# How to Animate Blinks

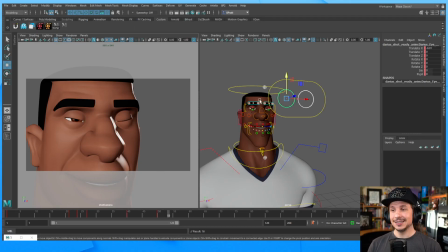45:31 They really are not working. So let's create a proper blink. So let's start, let's say frame.
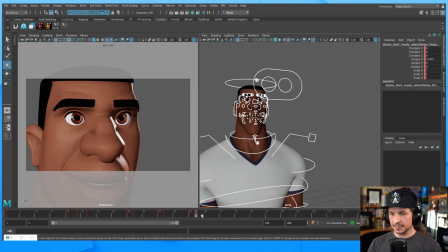45:46 Let's actually just put this at the beginning. I'm going to move the other blinks over to the end here. Bip. And let's reset the iris here. Okay. So we've got frame 1.
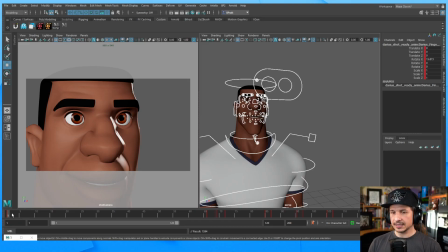46:00 It's going to be opened like this, and then it's going to be done on frame 34. So there's my global timing of my blink. Frame 1 to frame 34. Now, how do we start blocking this in?
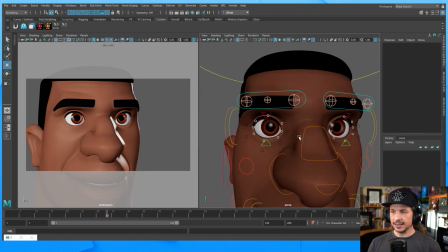46:17 Well, just like with any blocking, you want to start with a good solid pose.
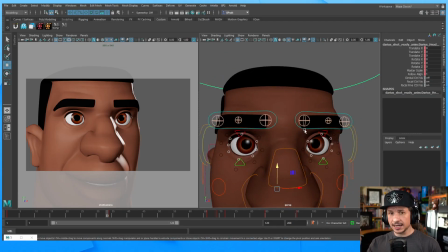46:22 One of the big checklist items that we had was that we did not pose the eyelids. You need to pose the eyelids. If you don't, you're not going to be able to get a good blink.
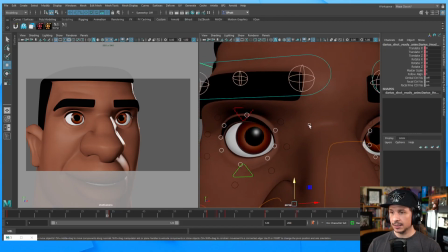46:33 So, how do eyelids get posed here?
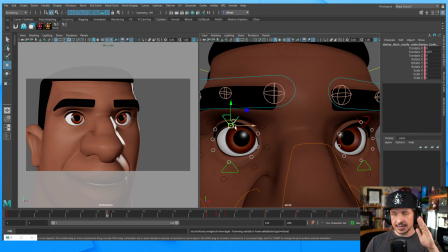46:37 Well, usually the eyelid tends to have a peak where the lens of the eye is. The eye kind of bulges right where the pupil is right here. There's a little bump right there. It's what lets light bend into the eye. So there's going to be a little bit of a bulge there.
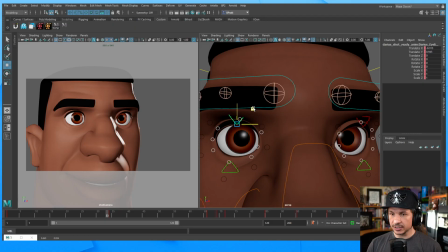46:55 As an exaggeration, you're going to get something more like this. See how the eyelid, the peak right there, is a little bit more pushed right over the pupil? That's going to be a little bit more natural than this, where, let's exaggerate, where the peak is over at the side,
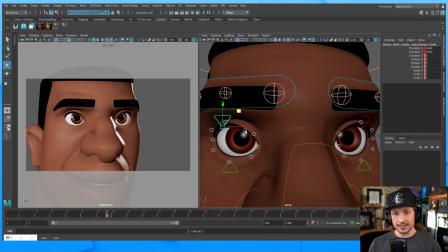47:13 because the lens should be pushing on the eyelid right there.
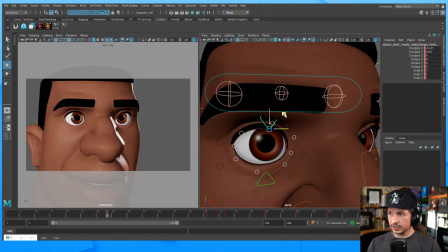47:21 So let's do a quick pose. I'm just going to drag that over, maybe rotate a little bit right here.
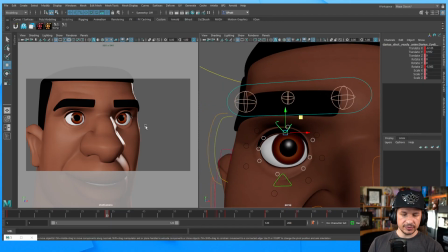47:32 And for this, just for the sake of speed, I'm going to focus on one eye.
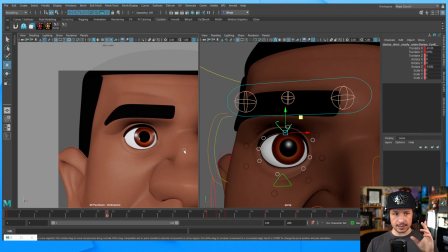47:38 So we're just going to do one blink, and then I can adjust it later. And yes, A to the J, that bump is the cornea bulge. So it's the cornea, the lens of the eye has that extra bulge there.
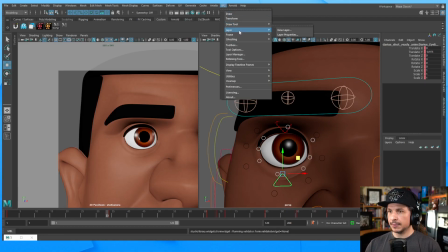47:53 Now, how else can we improve our eyelid shape? I'm just going to bring in my drawing pencil here. So let me layer managers. That's what I want.
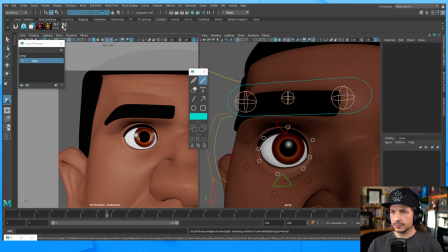48:11 Nope. And for some reason, my license didn't get renewed. Let me bring that in. Okay. So the reason I'm going to do this is I want to just do some quick draw overs for you.
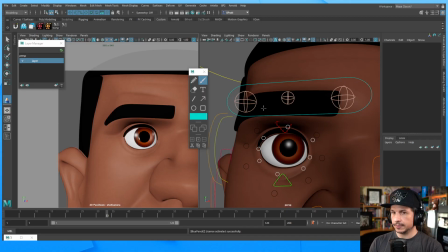48:29 Once I get my license in there, there we go. Okay, so let's also save. So we've got the eyelid affected by the cornea bulge right here. It's going up on this side, right there.
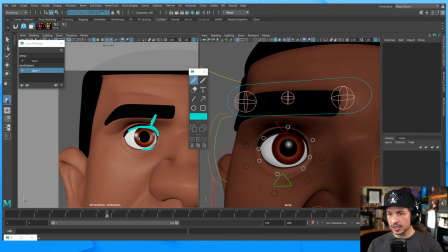48:46 Now what we don't usually want is the cornea bulge to also be affecting the lower lid at the same place. Well, that creates kind of this straight line through the eye. It's just not super interesting. Instead, well, actually, let's just show that. So if I do this bulge right here,
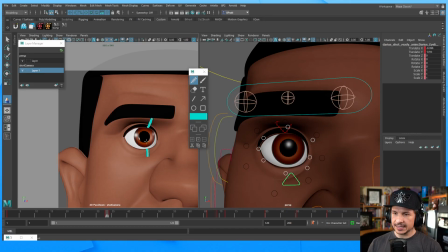49:04 see how the peak of the eye here and here are kind of right above each other, and it just creates a straight line. It's boring. Angles usually are more interesting. So if I bring this over to the side a little bit, hey, and Tara, thank you so much for the sub.
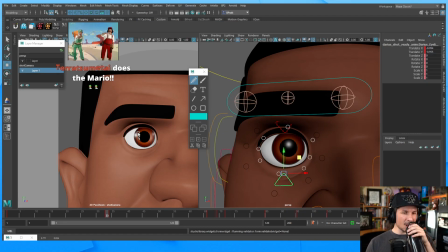49:20 Aw, thank you. And thanks for the reminder. Actually, I haven't had anything to drink today. That actually feels better. So by moving that over to the side, now we have the bulge happening up here, and then kind of a little bit of a sag happening here.